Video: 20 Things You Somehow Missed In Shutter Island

Jackie Earl Haley memorably appears in Shutter Island for one particularly juicy scene, playing the deranged inmate George.
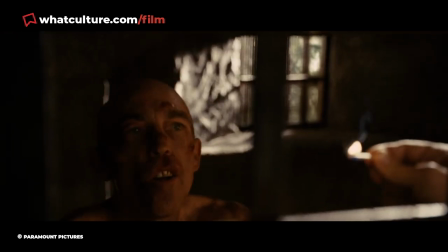[8:16]
He tells Teddy that the doctors are experimenting on their patients and that they're all a part of some kind of elaborate game. He also memorably tells Teddy that he's just a rat in a maze, which at first glance you probably don't take too much notice of because this guy has obviously got his issues and can't be trusted.
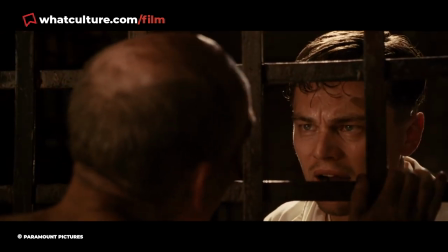[8:36]
He's not a reliable narrator is all I'm saying. Or at least that's what we think.
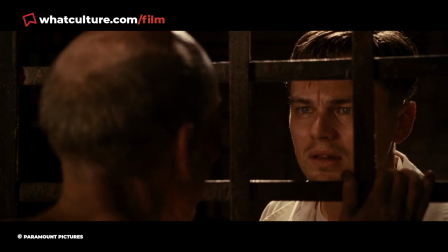[8:41]
And that's because this line actually turns out to be a smoking gun as Teddy is a test subject in
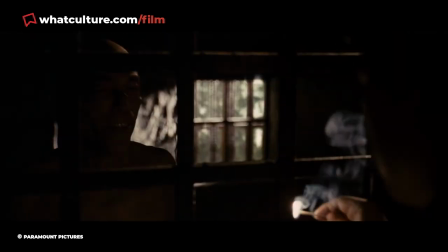[8:47]
a bold psychological experiment from which escape is either unlikely or downright impossible.
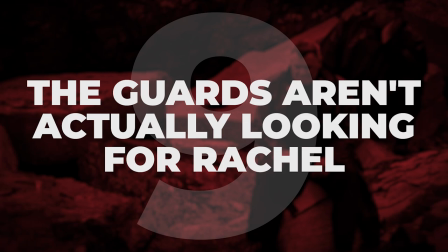[8:53]
Number nine, the guards aren't actually looking for Rachel. Teddy and Chuck, of course, visit Shutter Island at all on the pretense of looking for the mission patient, Rachel Salando.
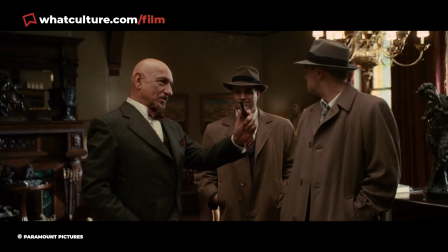[9:03]
But there is one major clue that this Rachel doesn't actually exist at all,
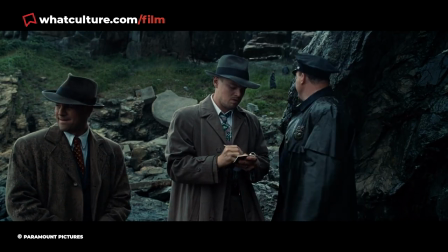[9:08]
and that's, again, if you look at the guards who are supposedly searching for her. And when I say they're searching, I'm being incredibly generous.
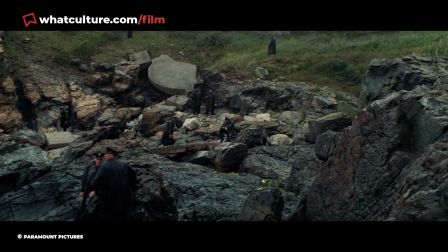[9:17]
And that's because the guards are largely seen to be less than enthusiastic about actually finding Rachel, With Scorsese showing them sitting down,
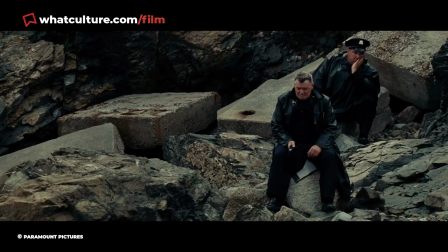[9:26]
laughing, and otherwise not really giving a damn about an escaped patient. Now this works in the moment, because Scorsese leads us to believe that he's just showing these guards as being unsympathetic and callous to the fact that a patient has gone missing on the island,
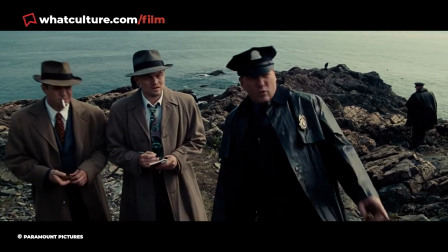[9:40]
when in reality he's actually hinting towards the fact that Rachel doesn't exist, so why would these guards actually search for her? It's all just to keep up the roleplay, and let's face it, they can't be bothered. Number eight, the symbolism of the band-aid. From the film's very first scene, Teddy wears a distinctive plaster, that's band-aid for you Americans, above his left eye, which does actually come into play in the movie.
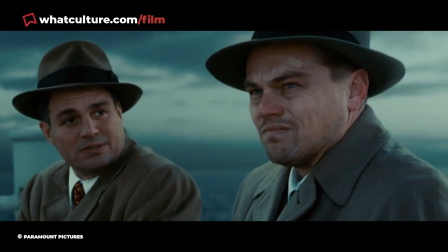[10:06]
And that's because if you pay close attention, you might actually notice that it disappears at one point.
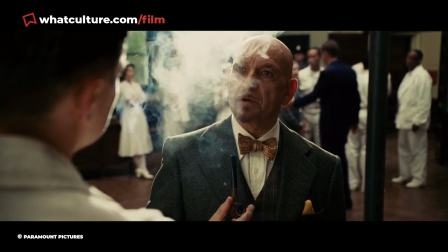[10:11]
At the start of the third act, Dr. John Corley informs Teddy that he came to the island alone and without a partner,
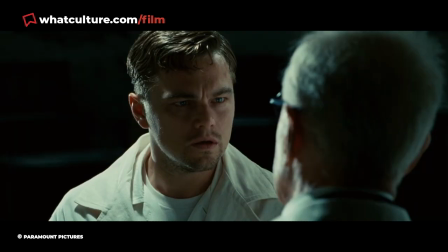[10:18]
after which Teddy takes a long shower. And from this point on, the band-aid is nowhere to be seen as Teddy's delusions start to slip away and
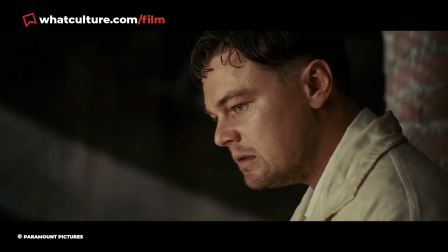[10:27]
he comes to realise why he's actually on the island and who he really is. So the removal of this affectation is both a literal and metaphorical ripping
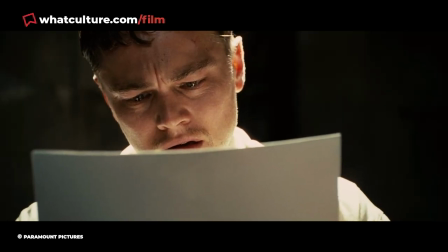[10:37]
off of the band-aid now that Teddy fully understands what the hell is going on.
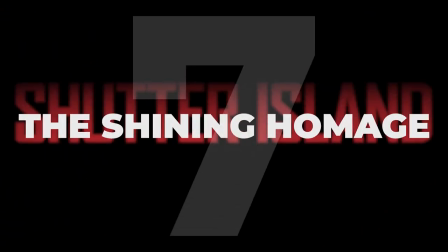[10:42]
It's not subtle, but it's pretty cool. Number seven, the shining homage. If you're gonna borrow you might as well borrow from the best and that's advice Scorsese absolutely took to heart while making Shutter Island And that's because if the music used in the opening title sounds a little bit familiar It's probably because it is as it's been used in yet another horror movie great
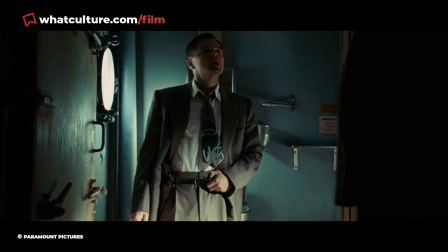[11:04]
see the titles are scored to an excerpt from the 1967 orchestral composition Lontano which was also used throughout Stanley
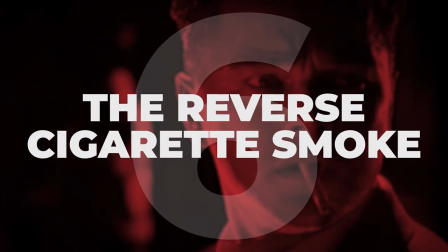[11:12]
Kubrick's iconic The Shining number six the reverse cigarette smoke. Teddy's nightmare sequence halfway through the movie sees him smoking a cigarette that's lit by who he believes to be the real Andrew Laidus. He then comes across the bloodstained visage of Rachel Salando.
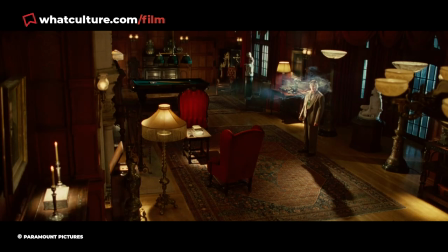[11:30]
And after Rachel lets out a scream, Teddy turns and if you take a close look at his cigarette,
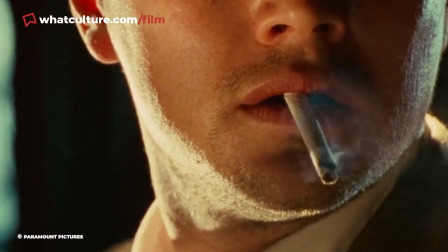[11:36]
you'll notice that the smoke is actually disappearing back into it in reverse. It's a pretty basic VFX trick all considered, but it's a cool little detail to make you realize that something nightmarish and unnatural is afoot. Number five, the law of four. The mystery of Rachel's disappearance is actually egged on by an apparent note that she left behind.
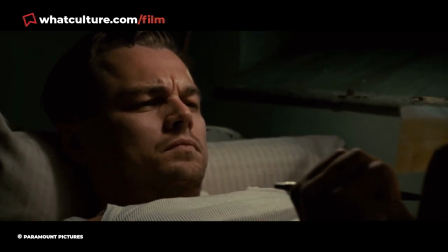[11:59]
Nobody knows what this means because all it said was the law of four who is 67.
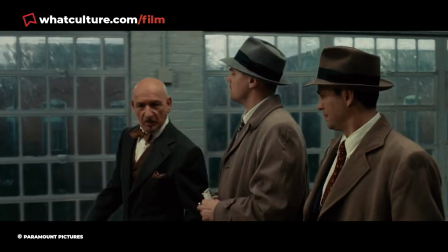[12:05]
In reality, of course, the note is simply part of the roleplay intended to lead Teddy to break his delusions and embrace his real identity as Andrew,
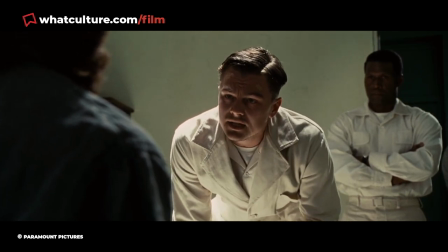[12:13]
something that's very sneakily hinted at midway through the story.